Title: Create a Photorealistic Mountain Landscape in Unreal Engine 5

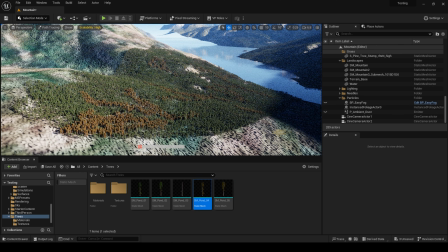[8:16]
I then went about scattering my trees onto the terrain using the same technique that I outlined in my previous video. I added in a little bit of height variation and went through with a paintbrush and painted in my trees.
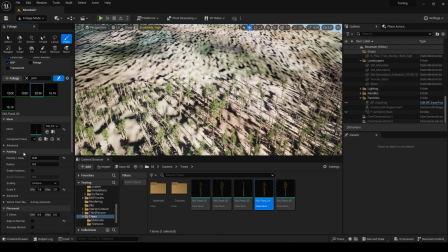[8:29]
My first pass was all green trees. After that, I went in and painted some more detailed strokes using the dead trees.
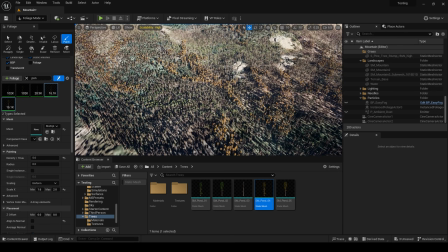[8:37]
These dead trees helped to tell a story with my forest, whether there was a small fire that came through or a type of bug that brought a disease.
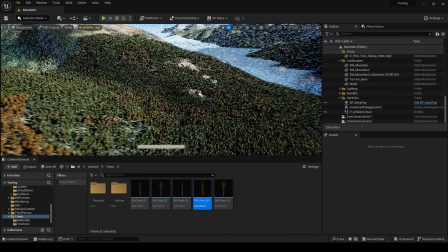[8:46]
These dead trees made the scene more interesting, not only due to the color breakup, but also the story they tell.
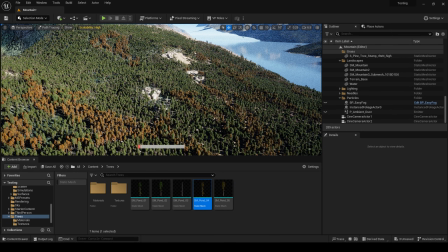[8:54]
Before moving on from the forest, I made sure to add some rocks and some scree throughout the forest to add more detail and to make the environment look more realistic. It's pretty rare in this type of environment that you see a forest completely undisturbed from rocks and landslides.
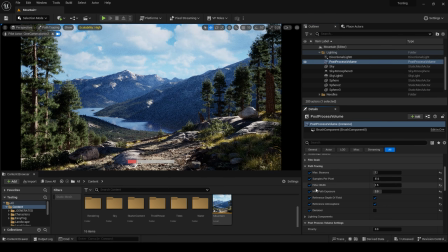[9:10]
The last major step in building this environment is nailing down our lighting. My main light source came from my directional light. I increased my directional light intensity to a value of 50 lux to create that harsh mountain lighting.
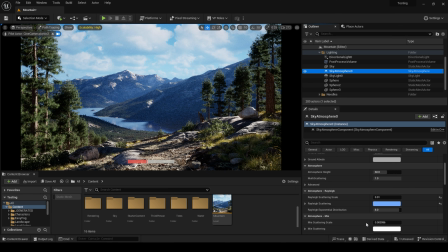[9:25]
I then went into my sky atmosphere and changed the Raleigh scattering scale to a value of 0.01. This makes the sky a much deeper blue color and something that is indicative of high altitude mountain ranges.
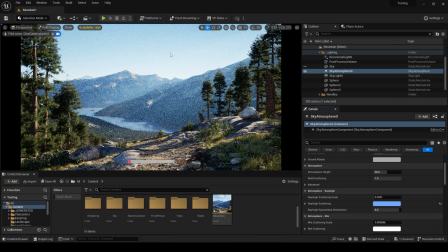[9:39]
As you can see with the default value, this sky is much too pale. It's more indicative of a terrain being closer to sea level.
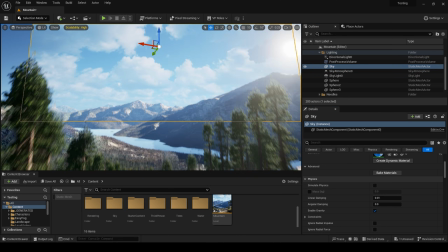[9:47]
For the background sky, I am simply using a massive plane with an image texture.
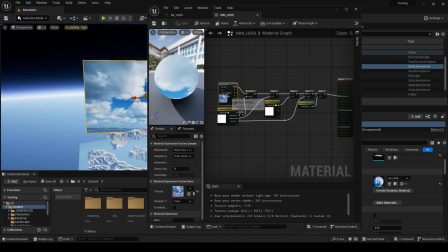[9:53]
The material is as follows. The image texture is plugged into the Quixel Megascans albedo control setup. That is then plugged into a multiply and a constant, which allows me to control the emissive intensity, and my material is set to unlit and two-sided.
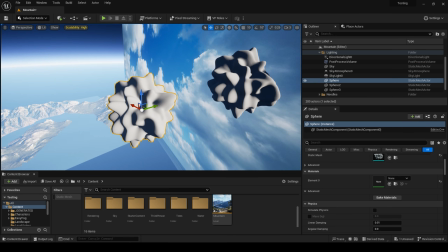[10:11]
These big, warbly orbs in the sky are actually serving as my shadow casters.
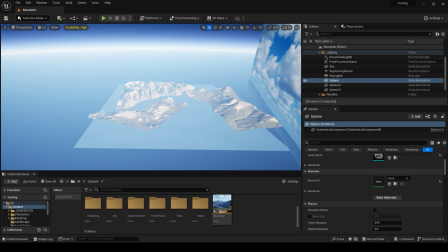[10:17]
If I was to have a background texture with clouds, but with no shadows on my terrain, it would look incorrect.
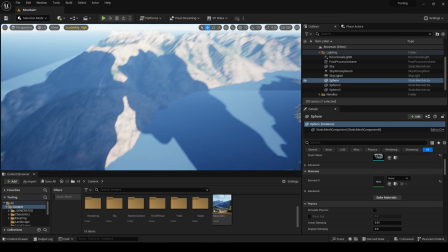[10:23]
So I'm using these big things to cast shadows.
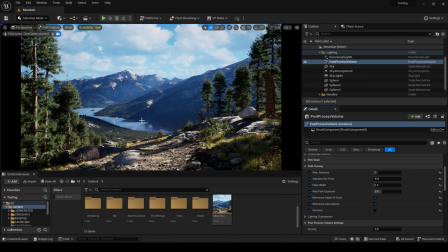[10:26]
As far as my post-process settings go, they are the exact same settings as from my last video. However, one thing that has changed is I have enabled reference atmosphere. Reference atmosphere has to be enabled if you are to see the volumetrics generated by the sky atmosphere.
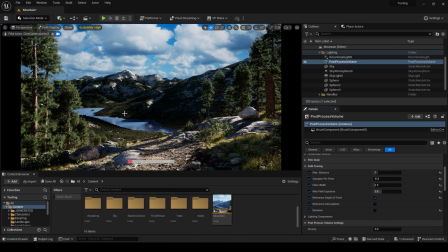[10:44]
If you do not have the reference atmosphere checked, you will not be able to see any of the volumetrics generated by the sky atmosphere.
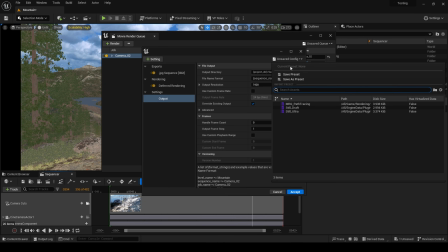[10:52]
Also, like how I did in the last video, I am again using the movie render queue to render out my frames. However, this time I'm using the addition of a console variable, which is
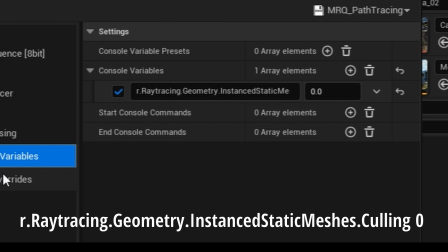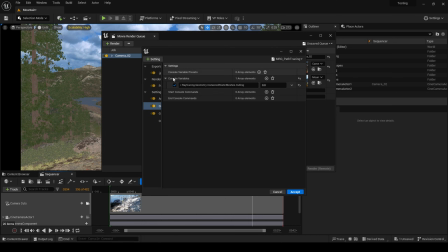[11:09]
r.raytracing.geometry.instance-static-meshes.coaling with a value of 0. Now, this is the same console variable I used in the last video, but this time around I ran into some foliage popping issues that were only resolved when I put this console variable into the movie render queue.
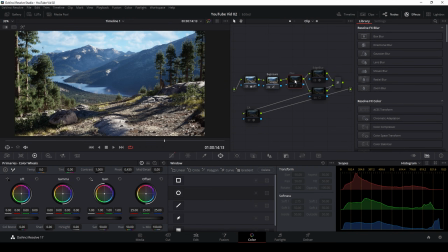[11:23]
After the frames had been rendered, I brought them into DaVinci Resolve for some color grading.
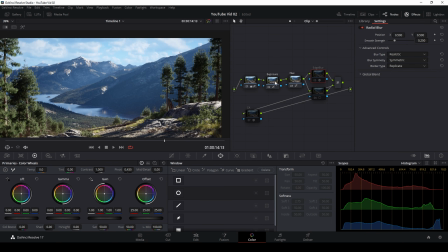[11:28]
I simply made some adjustments to my exposure, some slight changes to the hue,
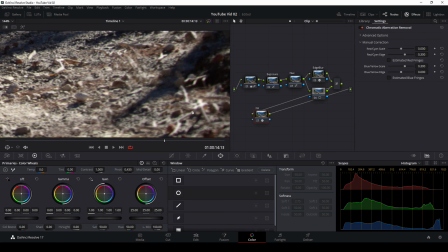[11:33]
I added some blur around the corners of the frame, and added in a little bit of chromatic aberration to finish everything off.